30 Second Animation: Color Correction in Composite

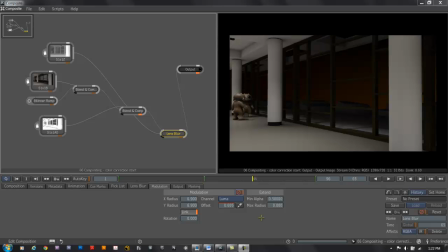Now with depth of field added, I'm ready to add in color correction. Color correction is the process of moving or shifting the colors in the image towards a particular desired mood of color. Remember that in an image, the light and color tells us how to feel before anything happens.
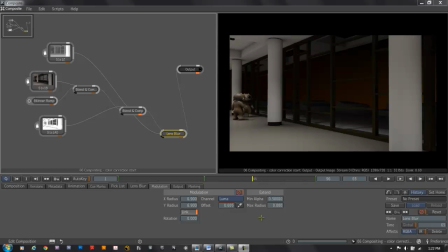Is it dark and dreary, bright, happy, moody, grim? Whatever we're supposed to feel comes across in that color. Color correction is actually very easy in Composite and very sophisticated at the same time.
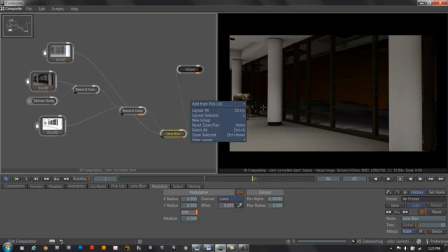I'll right-click and choose Add from Pick List, Color Correction, and CC Basics. The CC Basics node has almost everything we could want in color correction in one place. I'll connect this after the lens blur,
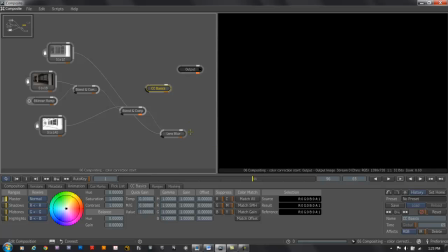disconnecting the lens blur from the output and dragging from the output on the lens blur over to the input on the CC Basics,
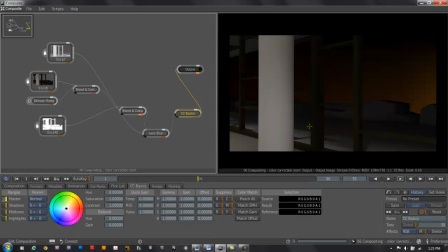and then reconnecting it to the output. With the CC Basics node selected, I'm ready to do color correction.
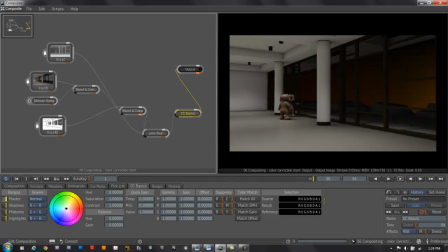I'll start out by looking at the major frame, the end, where I really need the colors to pop. I'll do this here, as this is the most interesting or active part of the view. In the initial state, it's almost too dark. What I'll start out with then is over on the lower left, looking at my tonal ranges.
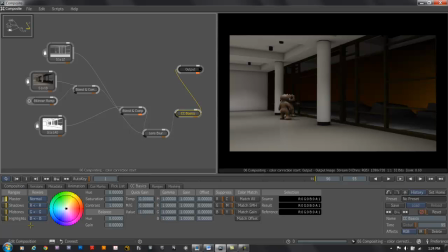We've got 4 ways to work: master, shadows, mids, and highlights. Typically, rather than adjusting the master and pulling around the wheel to color tone the entire image, I'd rather work with shadows, mids, and highlights independently. The master tone is a very brute force way to do it.
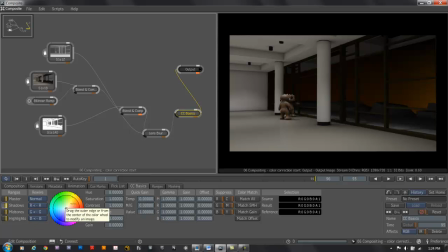What I'll do is click on the shadows and color tone the shadows, the lower third of luminance. I'm going to add a little warmth into the shadows because to me they have a little too much black. We've got a number of ways to do this. We can click and drag on the node in the center and pull the shadows around.
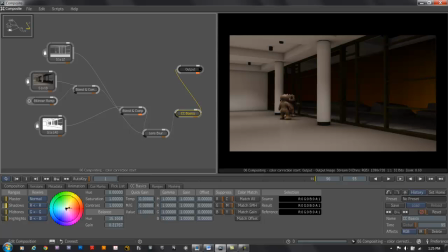I'm going to add just a little bit of warmth in the shadows, swinging into the pale orange range. Then we can play with quick gains like value, how bright is it, or other hues or saturation.
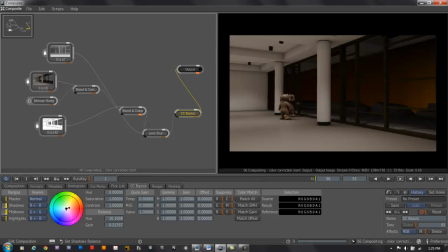I'll leave that alone there. That's pretty good. The midtones I want to bring a little bit of a honey tone, a yellow into. I'm going to click on the midtone center and drag it out, pulling it around, and you can see where it affects the middle third of luminance.
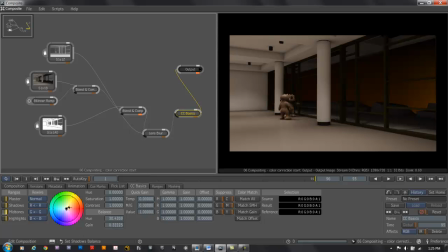I'll bring these in just a little more towards yellow, a little bit warmer without being excessively so, to match the tones in the image to the sunset outside. I'll also take the value on the midtones up just a little bit to make the scene a little brighter.
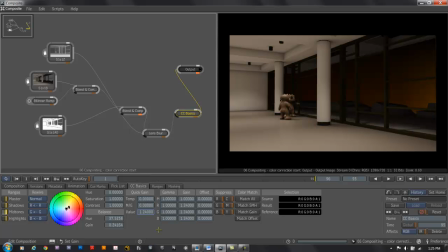This is why we want depth in our lighting and range, so that when we're color correcting we have maximum flexibility. If we build that in, color correction goes very nicely. If our lighting is clipped or crushed or really flat, it's very difficult to make the colors pop.
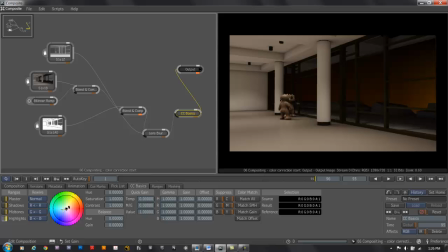Finally, I'll go into the highlights, and I'm going to bring a little bit of contrast in here. Just the tiniest bit of blue into those highs to counteract a little bit of that warmth. Very, very subtle. If it doesn't look right, I can always reset it and swing in a different direction.
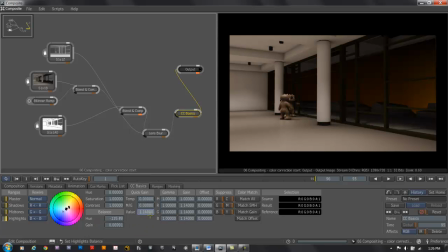I think that's okay, but I'll bring up the highs value just a little bit to make the shiny areas really pop. This is the essence of the color correction. We can even get more sophisticated, saying within the highlights we want to work by red,
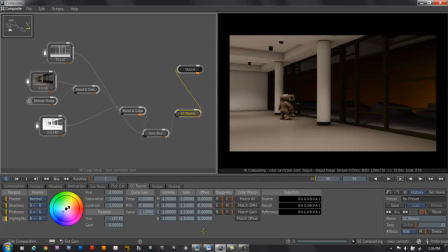green, and blue, bringing up a particular channel within that range. We can also suppress different pieces. If we find there's too much magenta or cyan in an image, we can suppress that channel. The CC Basics is one of the most powerful nodes in there, and is deceptively simple because it's so easy.
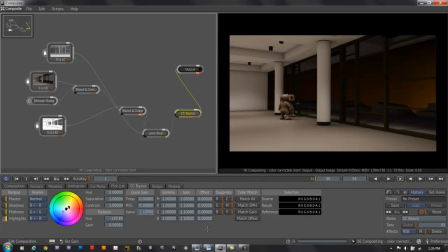But getting the right color in an image speaks volumes to the mood we want. In the next module then, now that we've got the colors and luminance adjusted, we'll add on effects that are color and luminance dependent, like glow.